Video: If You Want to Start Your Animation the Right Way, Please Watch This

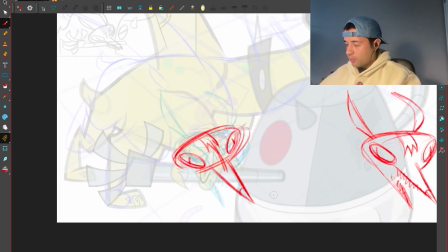2497s
Bam.
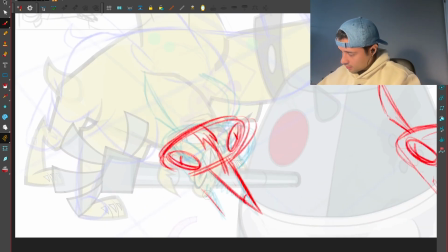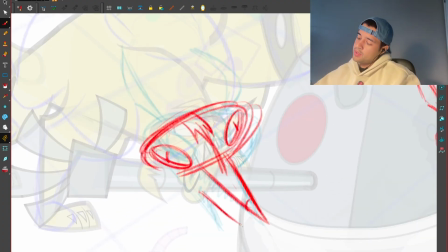2503s
I like this accident because if I were to draw this super symmetrical, this jaw will follow with the same perspective.
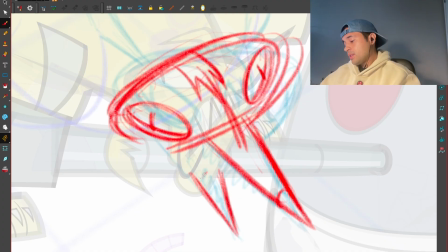2510s
But I like how this jaw will, in some way, tilt that way, while this is tilting that way.
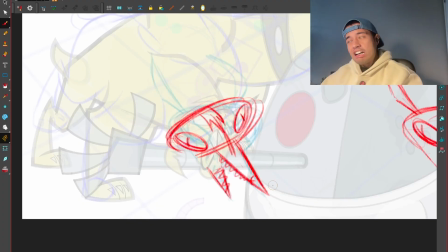2518s
So it looks like cool.
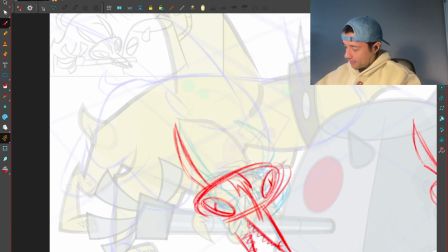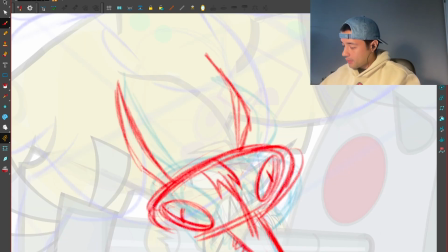2530s
There you go. Bam. Now this is the body.
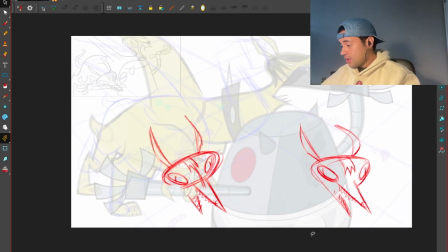2535s
Wait, let me get rid of this for a second. So yeah, you look like see the difference. I just tilt all of this a little bit towards that side to make it less robotic, less symmetrical.
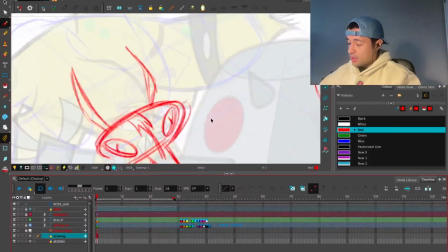2545s
Now let's take this and put it back to the body.
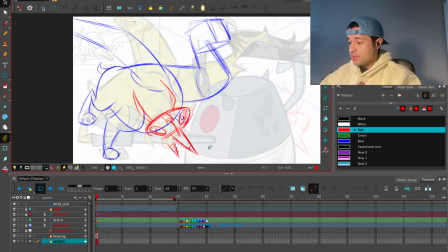2552s
And now here I have to design the neck. Cool.
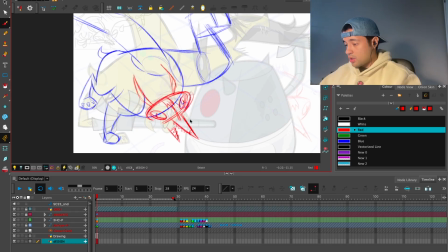2559s
So the neck could be something like this.
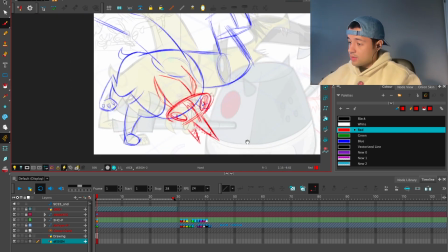2567s
And that's it.
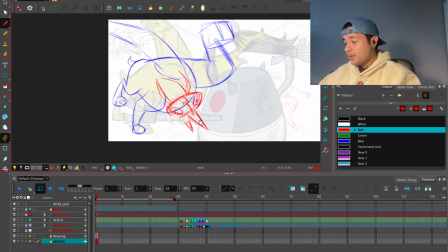2572s
Yeah, and that's it.
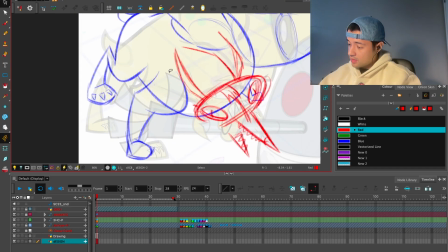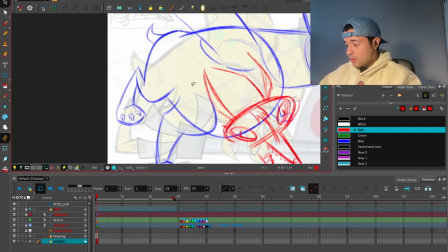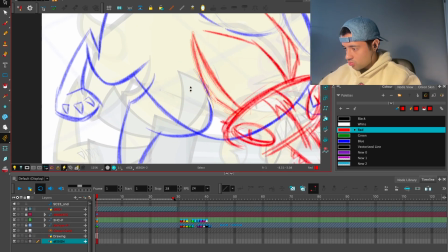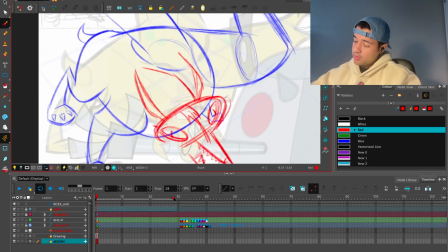2588s
Bam. Look how I'm designing all of this. See?
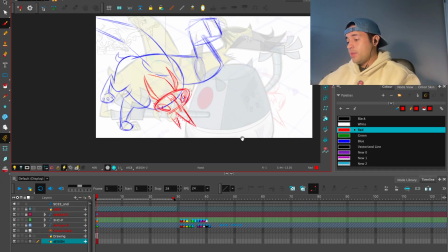2594s
Awesome. So guess what is the next step? Is to clean this a little bit.
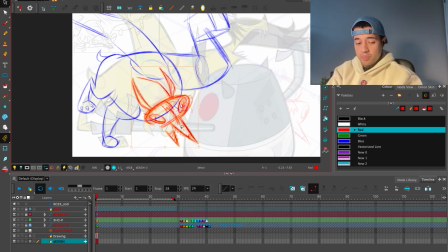2601s
So select strokes with current color. I'm going to group all of this. I'm going to reduce the opacity.
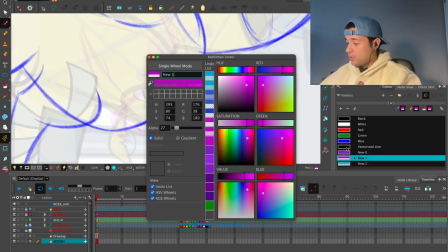2607s
And now I'm going to do a quick clean here of these shapes.
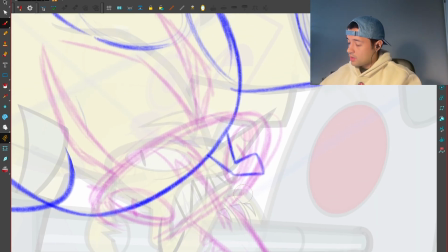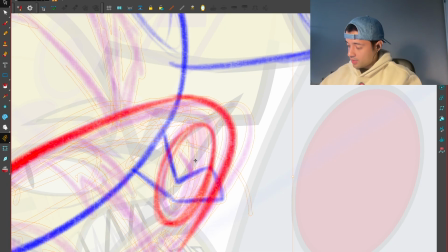2627s
Oh, the foot, the leg, dude. I really like that leg, but we have to sometimes do some sacrifices.
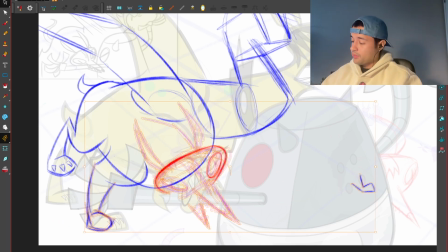2634s
I'll move it around here. Just for the sake of that negative space.
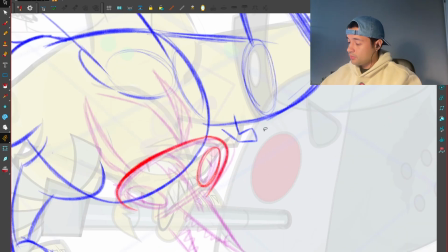2638s
Maybe I can put it around there. Yeah, that will work. I'll fix that later.
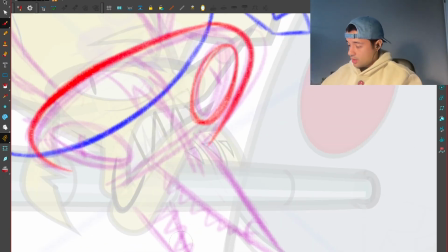2645s
And then this nose.
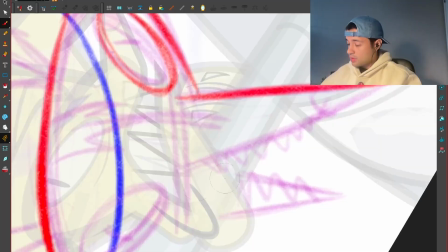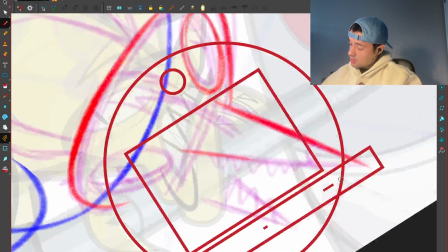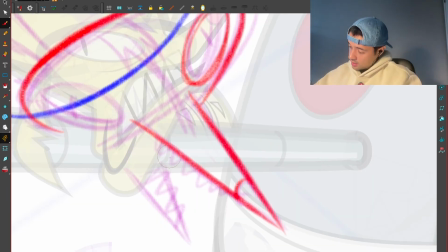2658s
Will be something like that. And then all of these teeth will go this way.
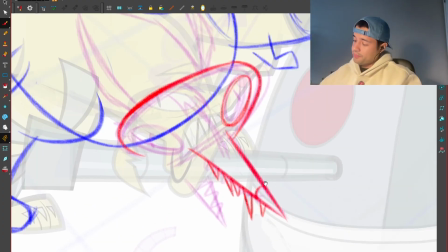2673s
Bam! Look at that.
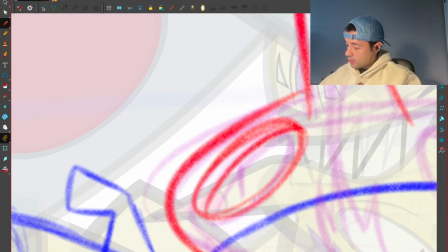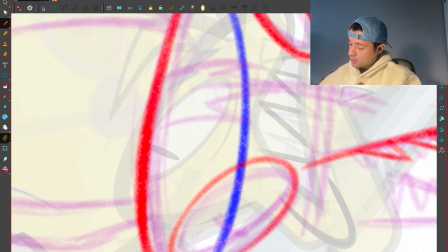2683s
And then this one will go around like this. Look at that, super crazy.
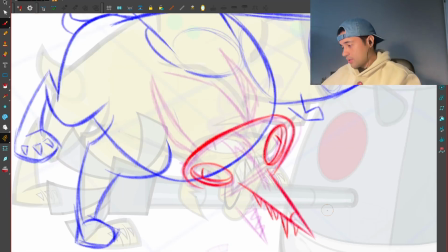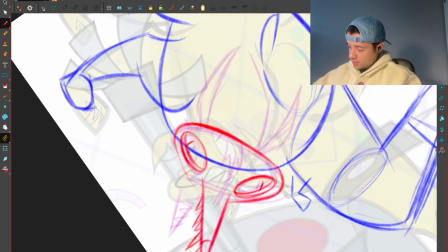2694s
And then I'm going to draw around just for the sake of tracing with the rig later.
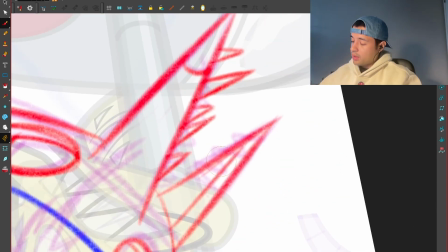2704s
Here we will need like an inside part of the mouth, just on that side, to simplify stuff. And then the teeth, I'm going to rotate towards another side
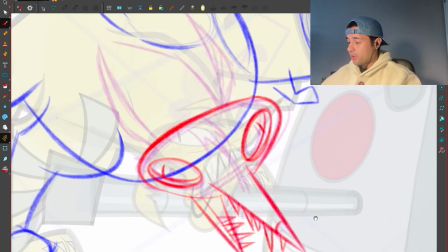2721s
to make it look like it's doing that with the mouth. Here, I want to make this a little bit more flat.
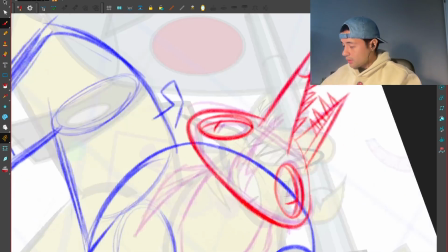2733s
And then we have the hair.
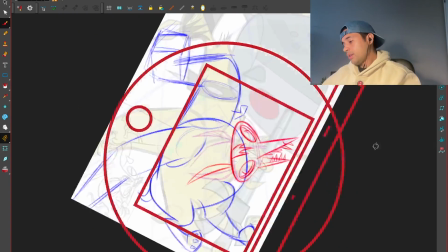2748s
I like the ears more in that way.
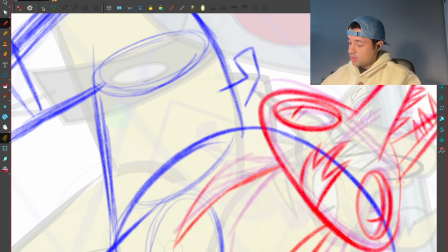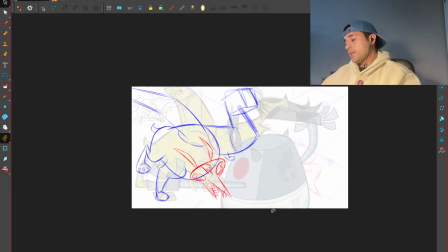2757s
Beautiful. And then I'll get rid of the rough pass. And that's the head. That's the head.
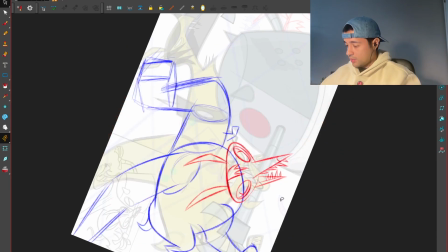2762s
Oops, the neck.
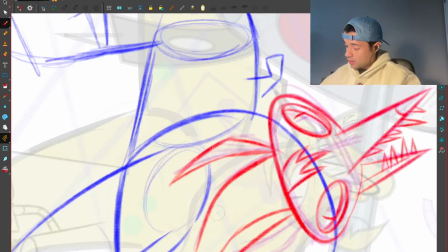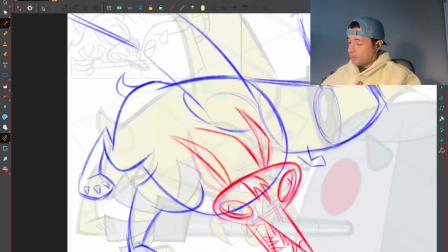2771s
Into something like that.
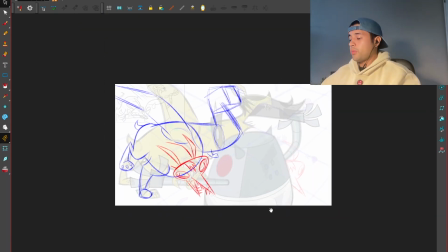2778s
Boom. Oh, now we get rid of that rough pass. Look at that. Now let's work on the other one.
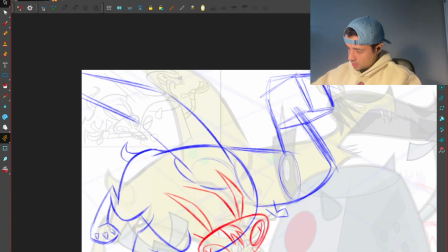2783s
Let's work on the other one. I want to open this shape a little bit more like this.
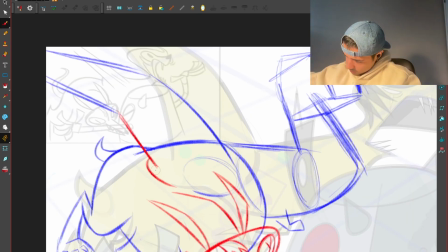2792s
So now look at that dynamic shape that we created here. It's less symmetrical.
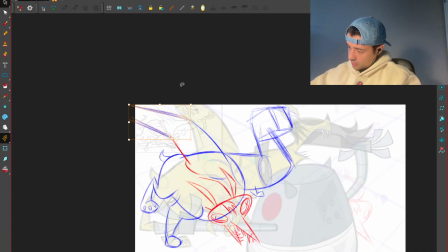2800s
And I can even move this a little bit more towards that side.
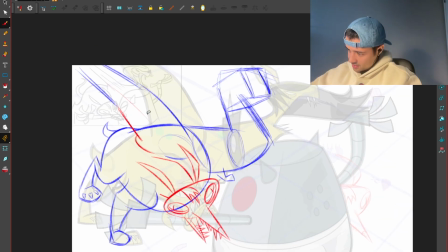2804s
So it feels like it's going like crazy, like, and we can add some stretching lines here, like this.
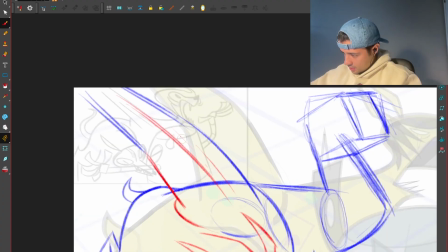2813s
So it's going like crazy, dude. Cool. Awesome.
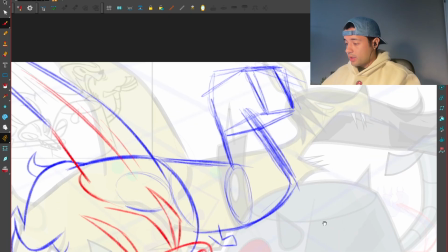2821s
The head of this dude.
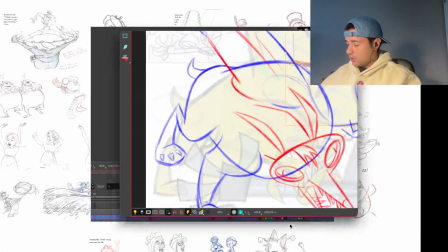2828s
Okay, let me change the colors of this to something soft so I can draw on top.
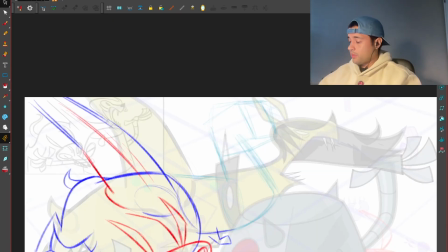2833s
And this is not enough information in order to create a draw over on top of this.
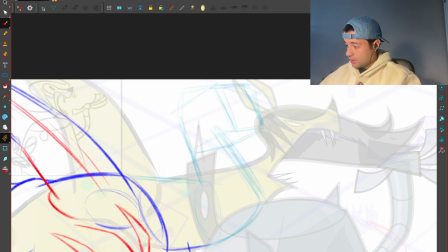2838s
So I will need
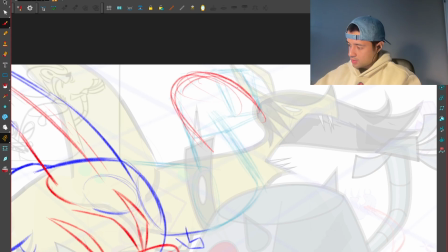2839s
to do another rough pass, and that's how I work with this in order to don't get attached to something and push myself.
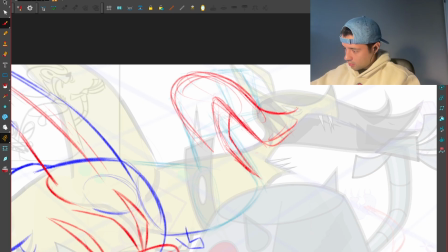So we're having these volumes here. So the eye will be here.
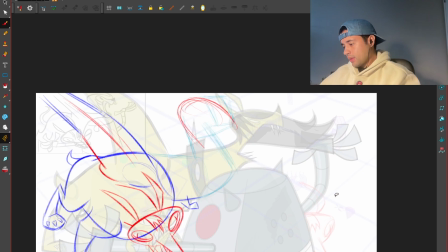2869s
This is super flat, so I have to discern from this. Or I can also just, this is not serving me too much.
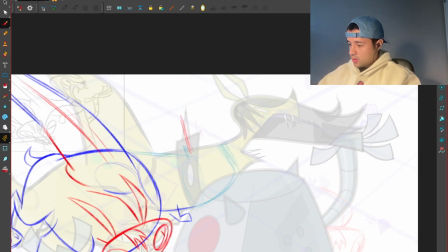It's going that way.
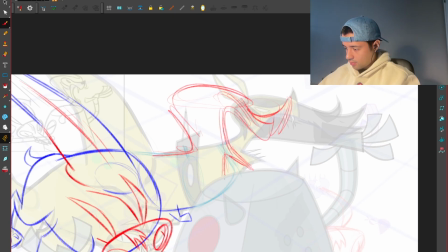Boom.
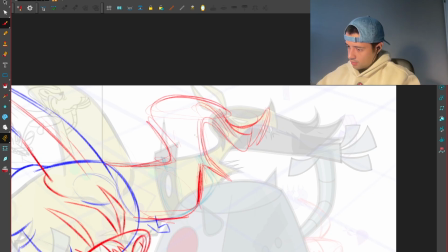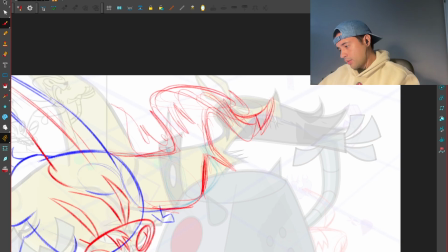2909s
I can even do something better than what I did there. So I'm trying to find ways of doing so there, here.
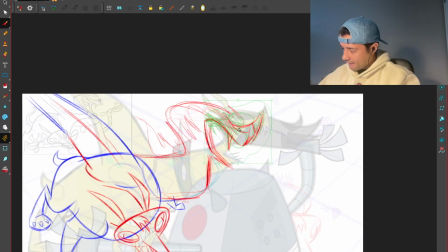Because it's far away in the distance, this could be smaller too.
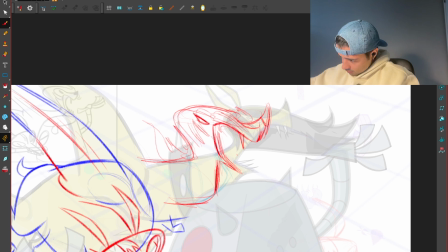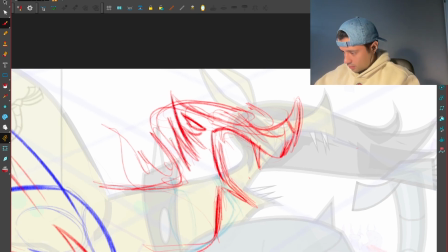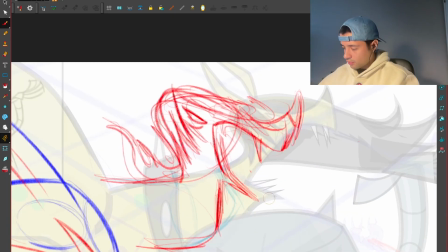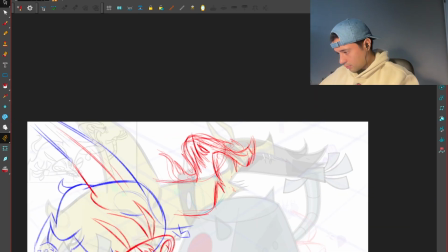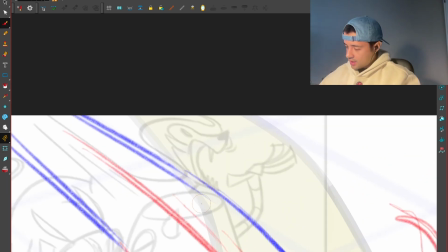2978s
There's something in this animatic that I like more than what I am doing there.
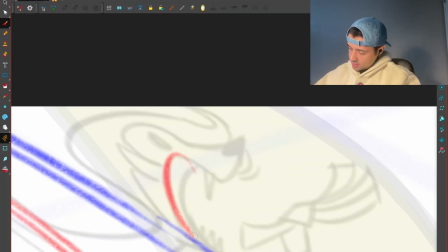2982s
So let me just trace on top of this.